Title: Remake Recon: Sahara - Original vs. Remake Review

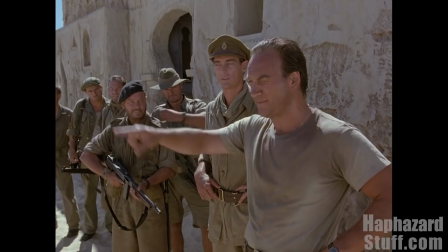16:40 It also manages to downplay the patriotic message that permeated in the original.
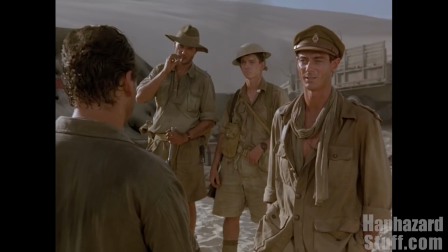16:45 There isn't that rallying cry that runs through the story this time.
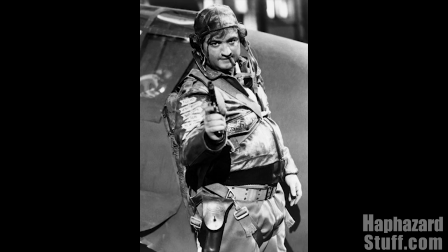16:49 Belushi, who I still think of as John's younger brother, I still haven't gotten over his death.
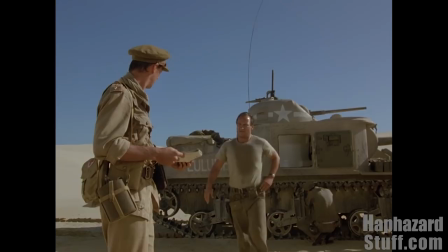16:56 I'm not a big Jim Belushi fan and I wouldn't have chosen him to play the Bogart role.
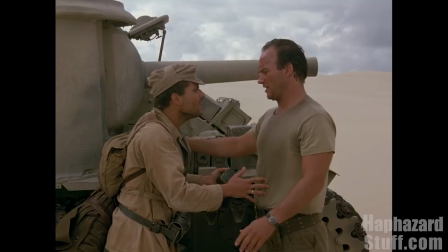17:01 It took me a while to get used to him but he ends up being pretty decent in this.
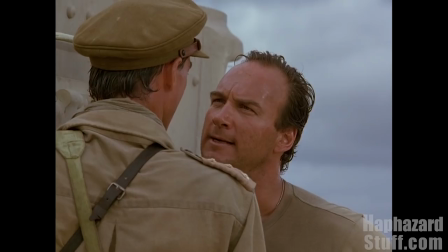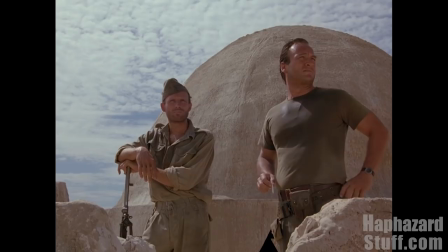17:12 I think he looks a bit too portly to play an army sergeant stranded in the desert, though.
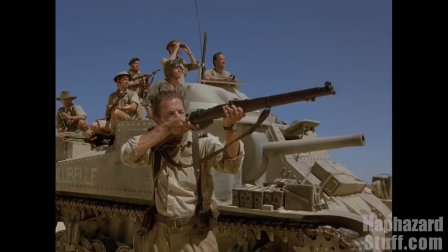17:20 The other most notable actor out of the cast is Michael Matisse, who plays Frenchie,
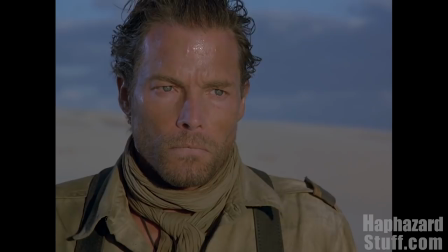17:25 the angry Frenchman who despises the Germans, and who just wants to kill as many of them as he can.
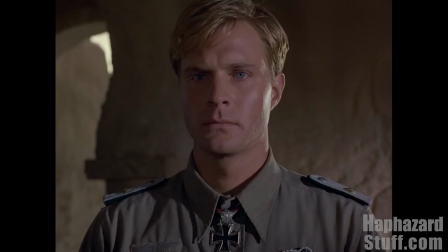17:31 His character is given much more of an edge than the original Frenchie. There are no traces of happiness in this guy, and he is just filled with hate.
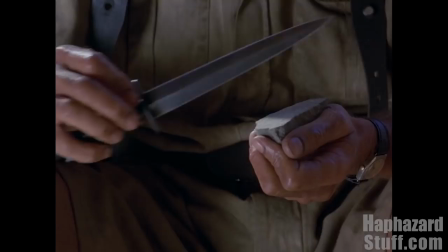17:40 It's actually his uncontrollable hate that dooms him. That's another change this movie makes that's kind of interesting.
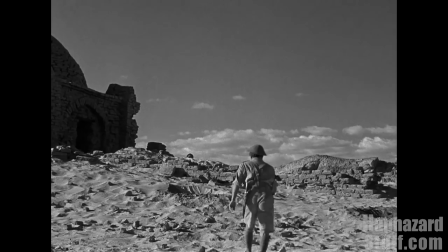17:48 Whereas in the original,
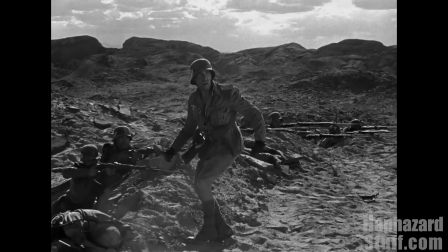17:49 Frenchie has a final confrontation with the Germans and becomes the victim of the treacherous officer who ignores a momentary truce and shoots him in the back.
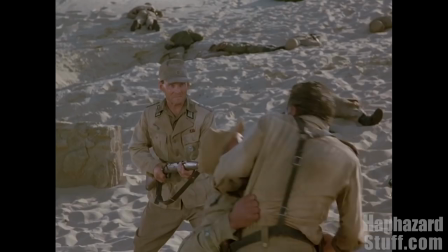17:58 Here, this Frenchie is the one who instigates things. It's his own uncontrollable anger that does him in.
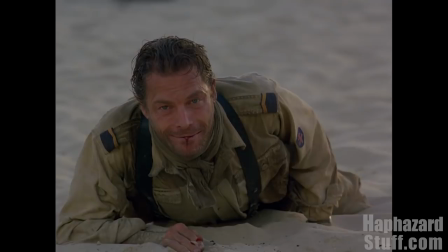18:06 And he seems quite satisfied with what he's done, even if it results in his death.
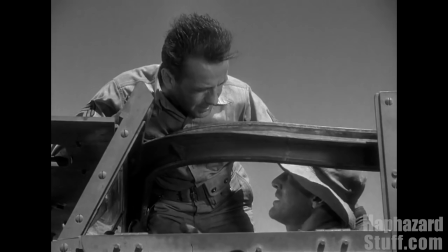18:12 There are a few changes that this remake does that actually work pretty well. It completely drops Waco's run for help.
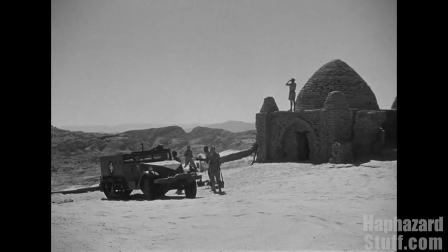18:20 Before the Germans arrive, Waco leaves in the hopes he can get reinforcements. This becomes a bit of a lifeline for the guys.
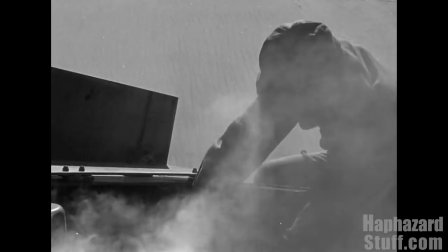18:27 There's some hope help will arrive. Yet, this never really amps up the tension as much as I think it's meant to.
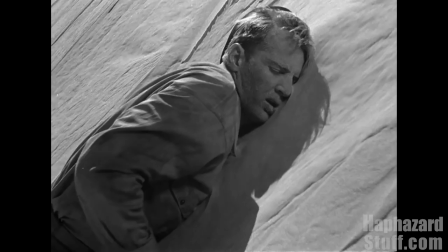18:34 We see Bennett running around in the desert, but it just kind of feels background to what's going on at the well.
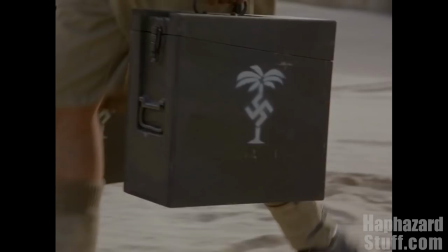18:42 Here, this is completely dropped. Waco stays at the well with all the rest of the men. There's no chance of contacting any help.
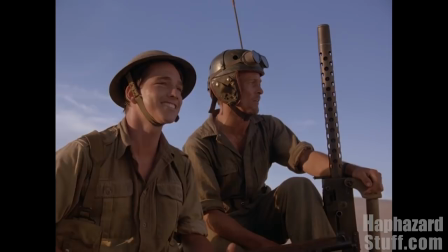18:50 They're on their own. They knew when remaking this, they had to downplay the propaganda messages that run through the original.
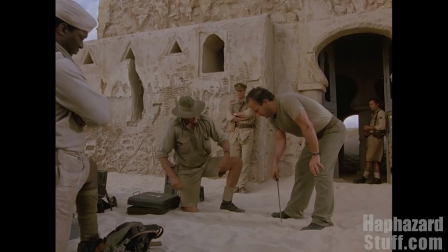18:58 It's different times. And they do it pretty well. Bogie's big speech where he rallies the men is really cut down by Belushi.
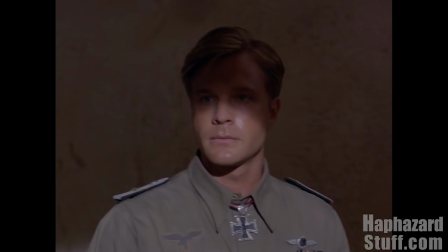19:07 He doesn't give a laundry list of battles that have been fought.
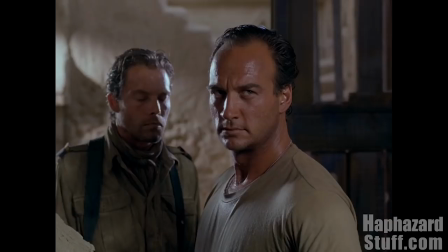19:11 The Nazi pilot, while he still does all the nasty things as he had in the original, isn't quite as evil.
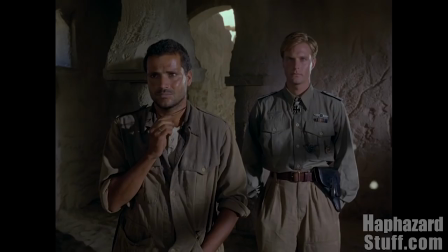19:19 They have shots of him looking reflective at some of the Allies. You kind of wonder what he's thinking.
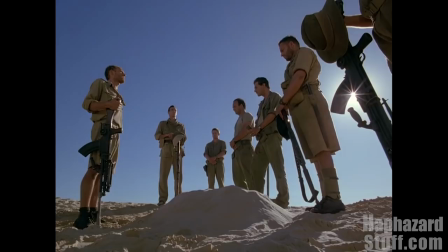19:26 Does he have some sympathy? Does he have regrets? Is he just being arrogant?
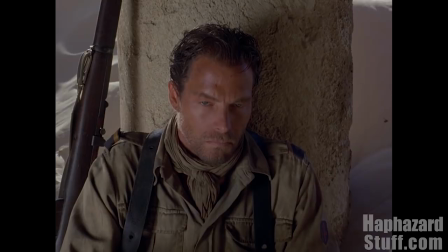19:32 I'm not sure. He tells Frenchie he doesn't represent what he hates about the Nazis.
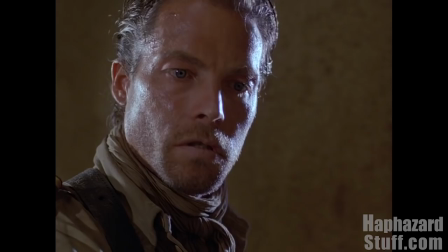19:39 That he might be the enemy, but he's not the monster that's fueling the rage in Frenchie.
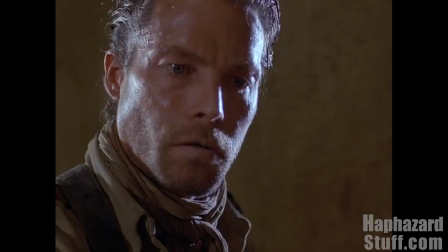19:45 I do my duty. I fight with honor. I'm not one of those who kill your villagers. open your mouth again and I gut you like a fish.
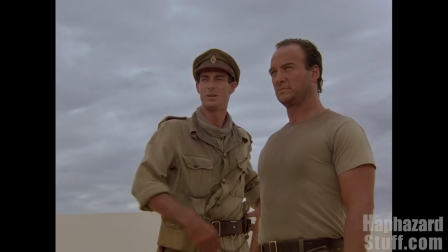20:02 I have to say I was quite surprised at how well this was updated.
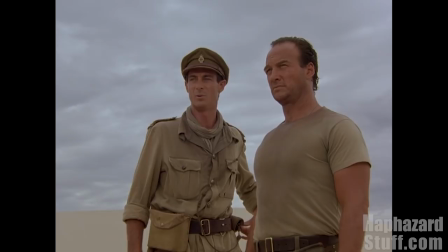20:05 Some things though this remake keeps a lot of the original scenes in dialogue and
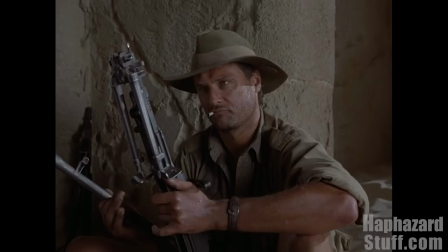20:12 while it might have played okay coming from a movie in 1943 the attempts of updating it don't play as successful.
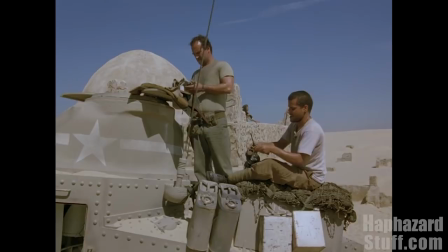20:19 The point of some of the original scenes were they were designed to increase support for the war effort and send a message.
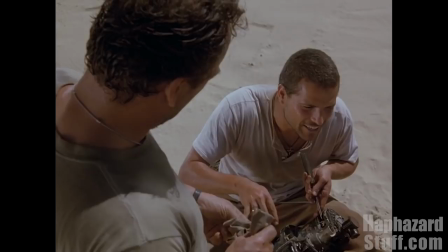20:25 With that gone in this presentation,
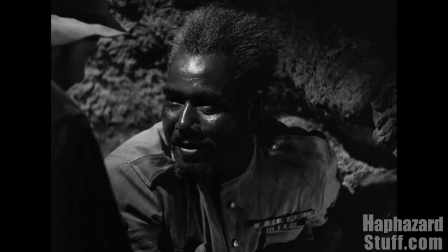20:27 playing out some of the same scenes come off kind of awkward and hammy, even with some of the changes made to them.
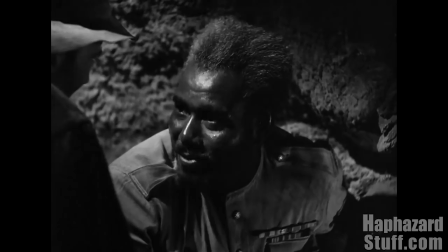20:35 Like there's the scene of Waco and Tambul. They're talking together in the bottom of the well. The whole interaction is sending out the message of different countries and races working together.
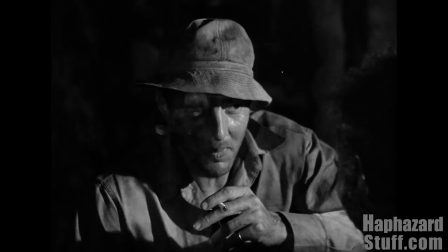20:45 Okay. The scene even ends with that declaration.